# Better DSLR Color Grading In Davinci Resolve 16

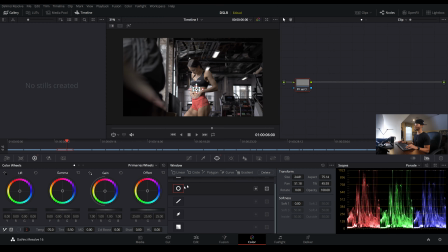4:08 So now we are much closer to spot on, and I can get rid of this power window just by hitting this circle, and now our whole image is affected by that. See, this was already pretty white balance, and if you need to know how to white balance a really bad shot, check out that video. And from here, I'm going to label this node by right-clicking and node label.
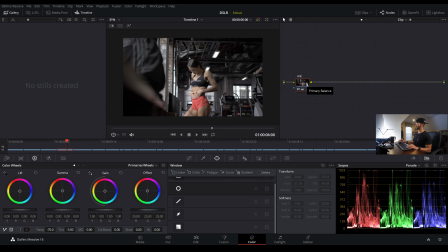4:28 I'll name it WB. This way, when we copy the same node tree to other clips, then we know, what to affect, and what, we can dig into, which node is which. And so I'll hit Alt-S to add another serial node, and then we'll get into our contrast.
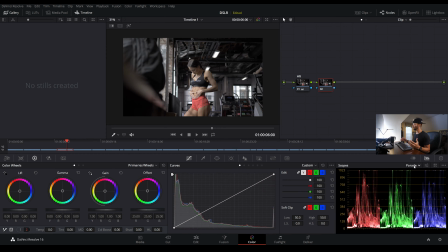4:44 And that is where we will really kind of gain back our film look, and try to gain back what's lost here. So we can see here in the scopes that some of these highlights are really pushed towards the top.
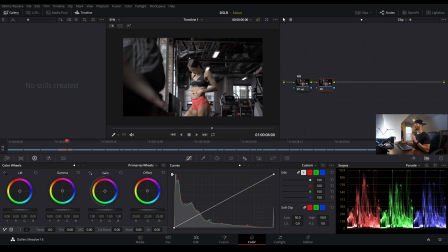4:56 So I kind of want to bring these back down, because what I want to do is kind of even out the really high highlights to kind of the normal highlights. And if we were looking at the scopes, I kind of want to get these up here closer to where these are to kind of smoothen that roll off out.
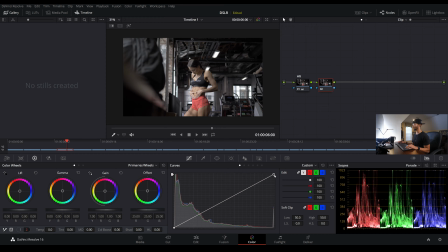5:13 So let me just go up to the top of the curves and I'll pull this down. And then I will come down to the bottom of the curves and I'll pull this up to seemingly do the same thing to the shadows.
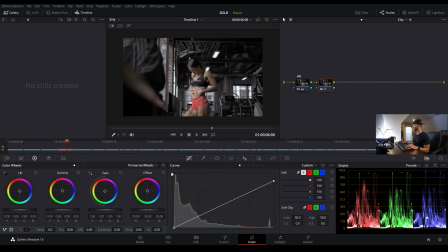5:31 We can see that we have a lot of information in the scopes just crushed down here in the shadows. And I would like to bring these closer up to this 512 spectrum, in between 512 and 256. So I'm going to push this up a little bit.
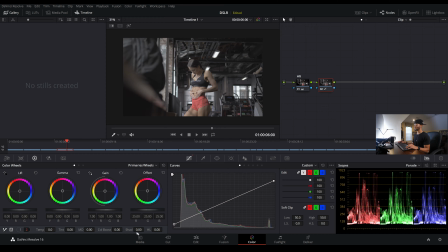5:50 Then another thing I will do is come to the shadow button. Right here we have shadows and highlights. That's another way that we can, turn down the highlights, or we can push up the shadows while kind of keeping this lowest spectrum of the shadows right where they are.
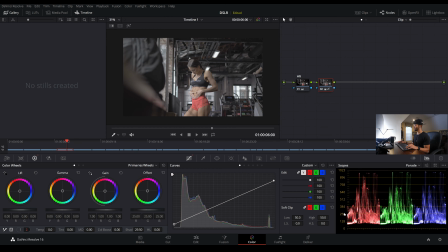6:06 See, if I push this up, it's really kind of affecting more this 256 range than it is the 128 range. So we can pull this up. And now to me, this looks a lot more like real life. Does it look exactly like real life? Absolutely not.
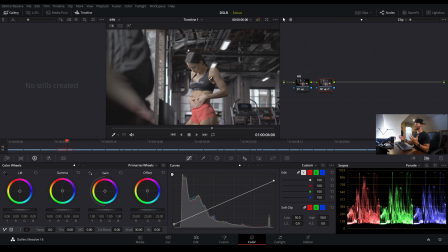6:23 But this looks a lot more, just information-wise, like what you'd be able to see if you were actually in that room.
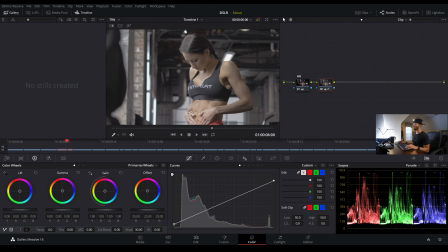6:30 We have more information in these shadows in her armpit, and just around her skin tone, we just have a lot less of those harsh highlights popping out. And I could raise this a little more. I don't want to go too far, but that looks pretty good.
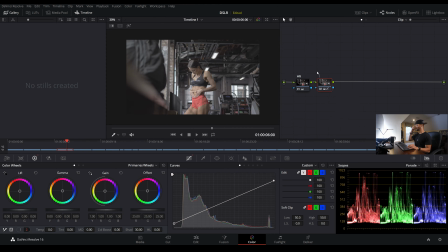6:44 And then I'll label this node, right-click, node label, contrast. Now I'll move forward. And what I will do with this node is just add in a little more saturation back into the shot.
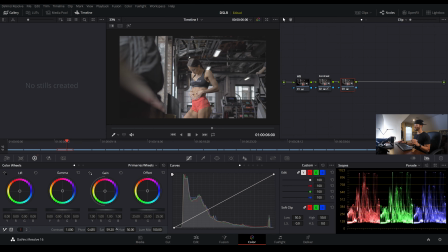7:01 Just bump that saturation a little bit. I don't want to go overboard, especially with this red. We can see that the red is already kind of out of control. So I can bump this up.
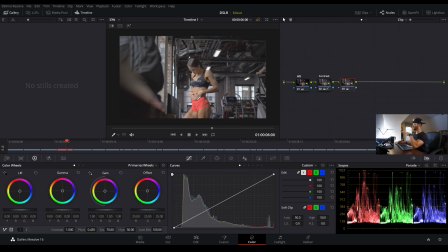7:17 And I'm really looking at the other colors outside of the red, because I can see that the red in the scopes is already overdone. But I really want to get the rest of the colors to where they need to be, and then I'll worry about the red.
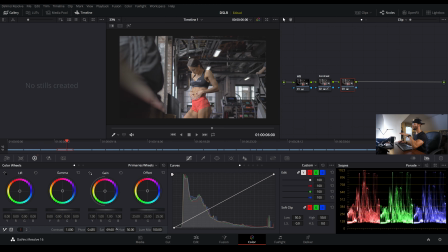7:31 And about right there looks pretty good. I'm going to do something a little tricky with the red. I'm going to come over to the curves, and in the hue versus saturation,
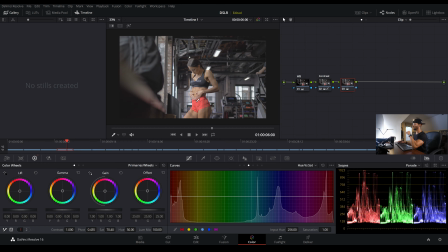7:45 I'm going to click this red and kind of just hold and drag along here so it knows what spectrum I'm looking for. And then I'll even widen this out a little bit because I don't want to get into the skin tones. And you can see it made these dots here. I can bring down this middle dot,
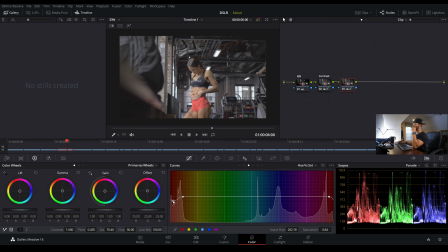8:03 and you can see in the scope it's bringing that red back down for us, back down to an acceptable level.